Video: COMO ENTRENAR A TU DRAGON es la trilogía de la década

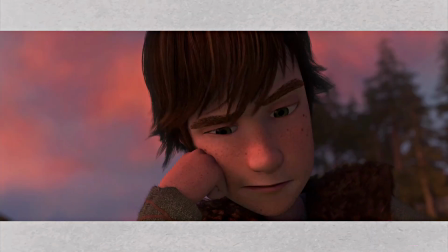[12:05]
¿Cuál sería mi interpretación sobre esto? Es una referencia al interior del personaje, a su sensibilidad.
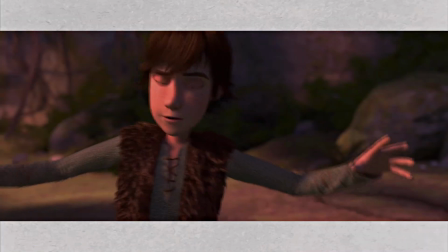[12:14]
En estas escenas nos delatan sus miedos, sus pensamientos más profundos o para representar sus momentos más felices,
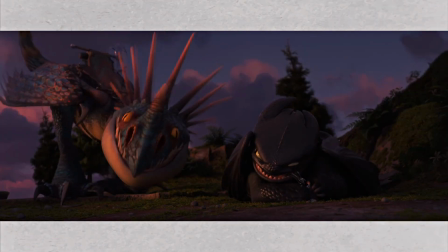[12:23]
encontrando a su mejor amigo, el recuerdo más bonito de su infancia con su padre y su presente con chimuelo y el amor de su vida.
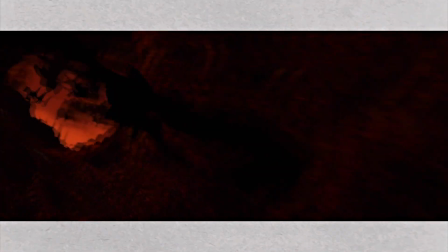[12:32]
La segunda escena es cuando encontraron el nido de dragones que es totalmente roja.
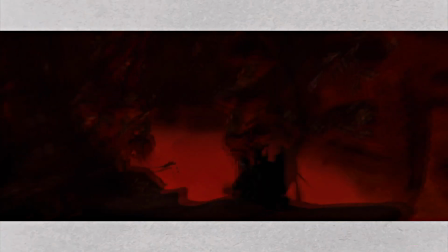[12:39]
Antes de esta escena no hay otra escena igual ni después en la trilogía.
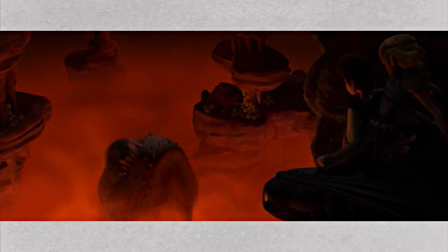[12:45]
Ese momento en la trama fue un total peligro y terror.
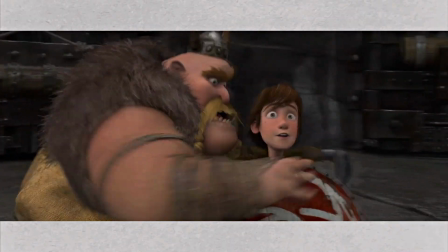[12:50]
Antes el único elemento que es notablemente rojo es el escudo que hipo usa
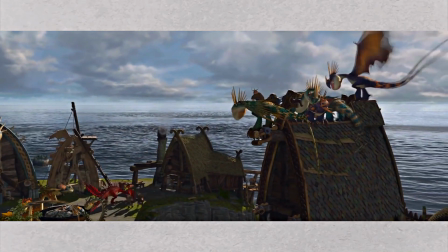[12:56]
en sus entrenamientos pero después de enfrentarse al dragón muertes roja termina
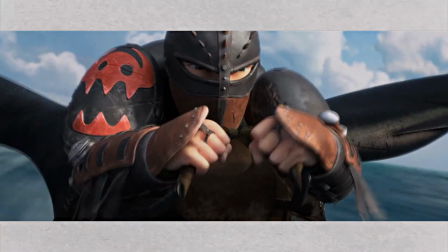[13:02]
representando en el último acto la prótesis de chimuelo y parte de sombrera en la segunda parte
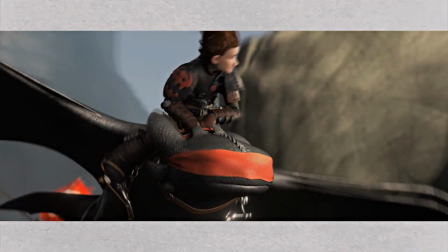[13:08]
de paso usan un objeto de este color para simbolizar que son uno solo como el mismo dice y es curioso porque el rosado es sencillamente
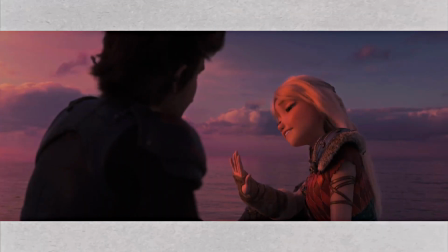[13:21]
un rojo con mucha más luminosidad entonces allí mis dos conceptos de que las escenas rosadas
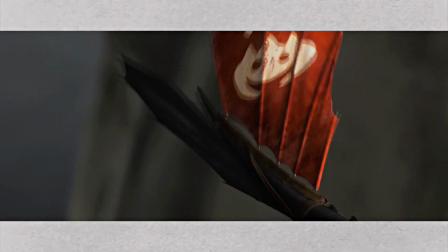[13:28]
representan el interior de hipo y el rojo es lo exterior tiene mucho más sentido nubes luz y sombras vean hay películas que usan ciertos elementos físicos para transmitirte subliminalmente un sentimiento o arcos en las historias.
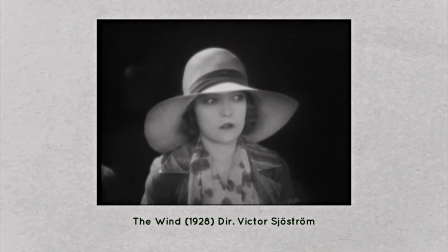[13:49]
En The Wind usan el viento para describir el conflicto interno que tiene la protagonista, en Brick como saltos entre el pasado y el presente. La segunda definitivamente es la mejor visualmente
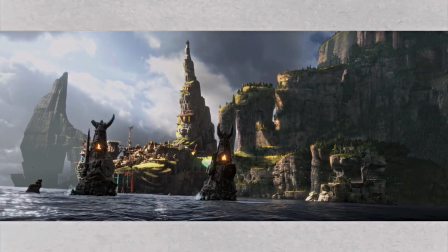[14:04]
y ya lo mencioné antes tanto en la animación como en la puesta en escena,
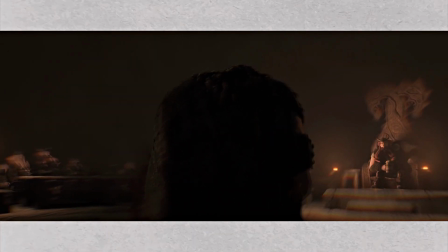[14:09]
Pero quiero hablar en específico de la iluminación,
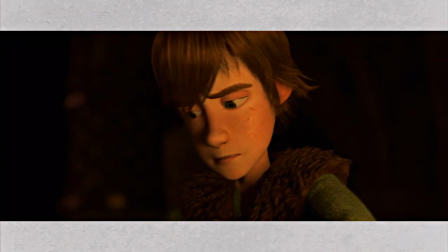[14:14]
porque la luz refleja el conflicto interno que tiene Hippo a lo largo de toda la entrega.
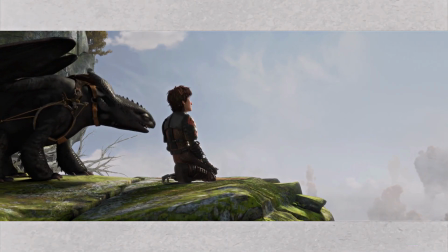[14:21]
Juega un papel importante en esta entrega siendo otro protagonista.
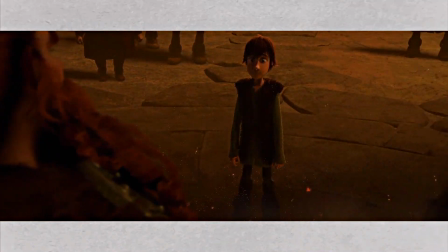[14:25]
El uso de las luces y sombras fue algo que no vi en la primera y no se repitió tan intensamente en la tercera.
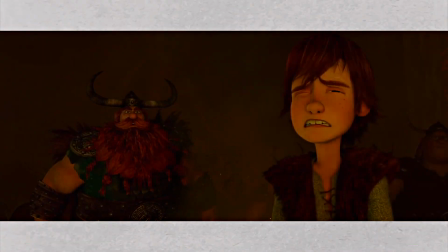[14:34]
Recordemos, venimos de una trama donde toda su tribu, incluyendo a Estoico,
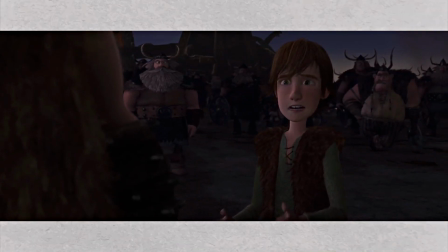[14:40]
lo menospreciaba por quien era durante toda su vida. Una ida así es jodidamente difícil de sonar,
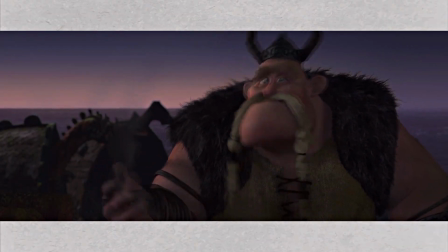[14:49]
y con eso no puede ver que después de que el mismo fue quien salvó el culo a todos en la primera entrega,
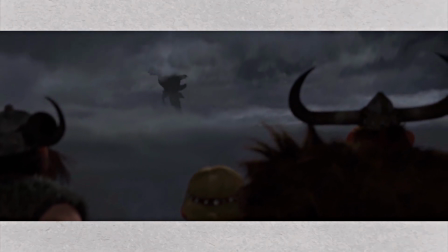[14:57]
todos a su alrededor lo apoyan en este sentido todos
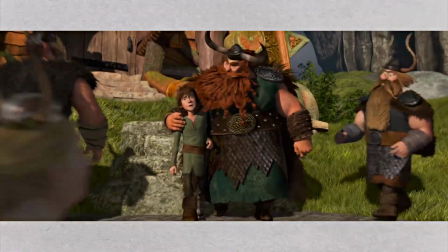[15:02]
en su tribu confían en Hippo solo que Hippo no confía en sí mismo
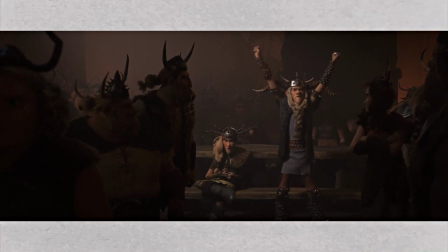[15:07]
lo más importante en este momento es su papel en toda esta historia y no es un
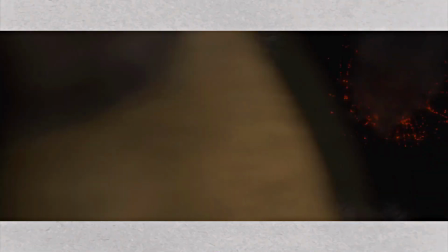[15:13]
conflicto de convertirse en algo que no es que sea lo que la gente de su tribu su padre,
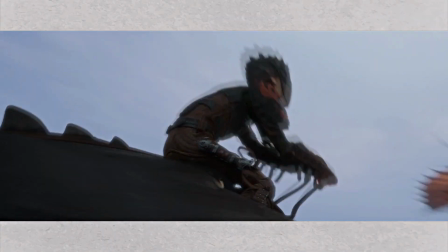[15:20]
su madre o sus amigos esperan que sea es que todo su conflicto
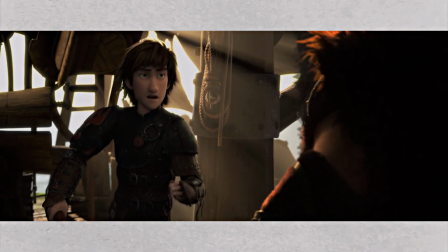[15:25]
es la inseguridad y el complejo de no ser capaz de hacer nada de eso.
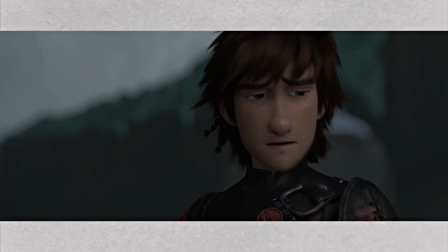[15:31]
Esto ya no lo dice el mismo en el discurso del funeral de estoico,
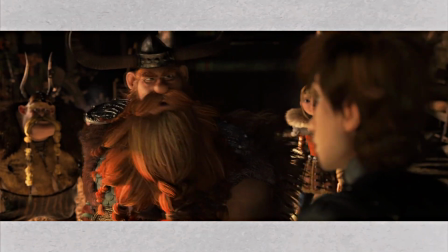[15:36]
pero realmente se ve reflejado en la iluminación y en las nubes también.
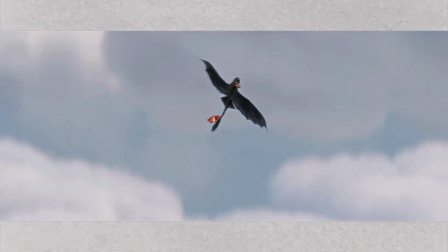[15:42]
En la primera escena de vuelo, lo vemos libre, escapando de sus responsabilidades como futuro jefe de Berk,
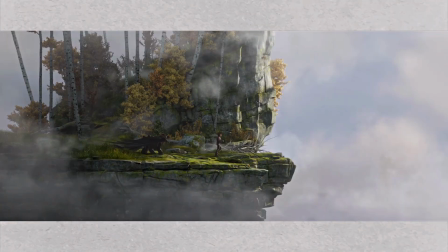[15:49]
y al estar lejos, teniéndolo a su espalda, está nublado y gris.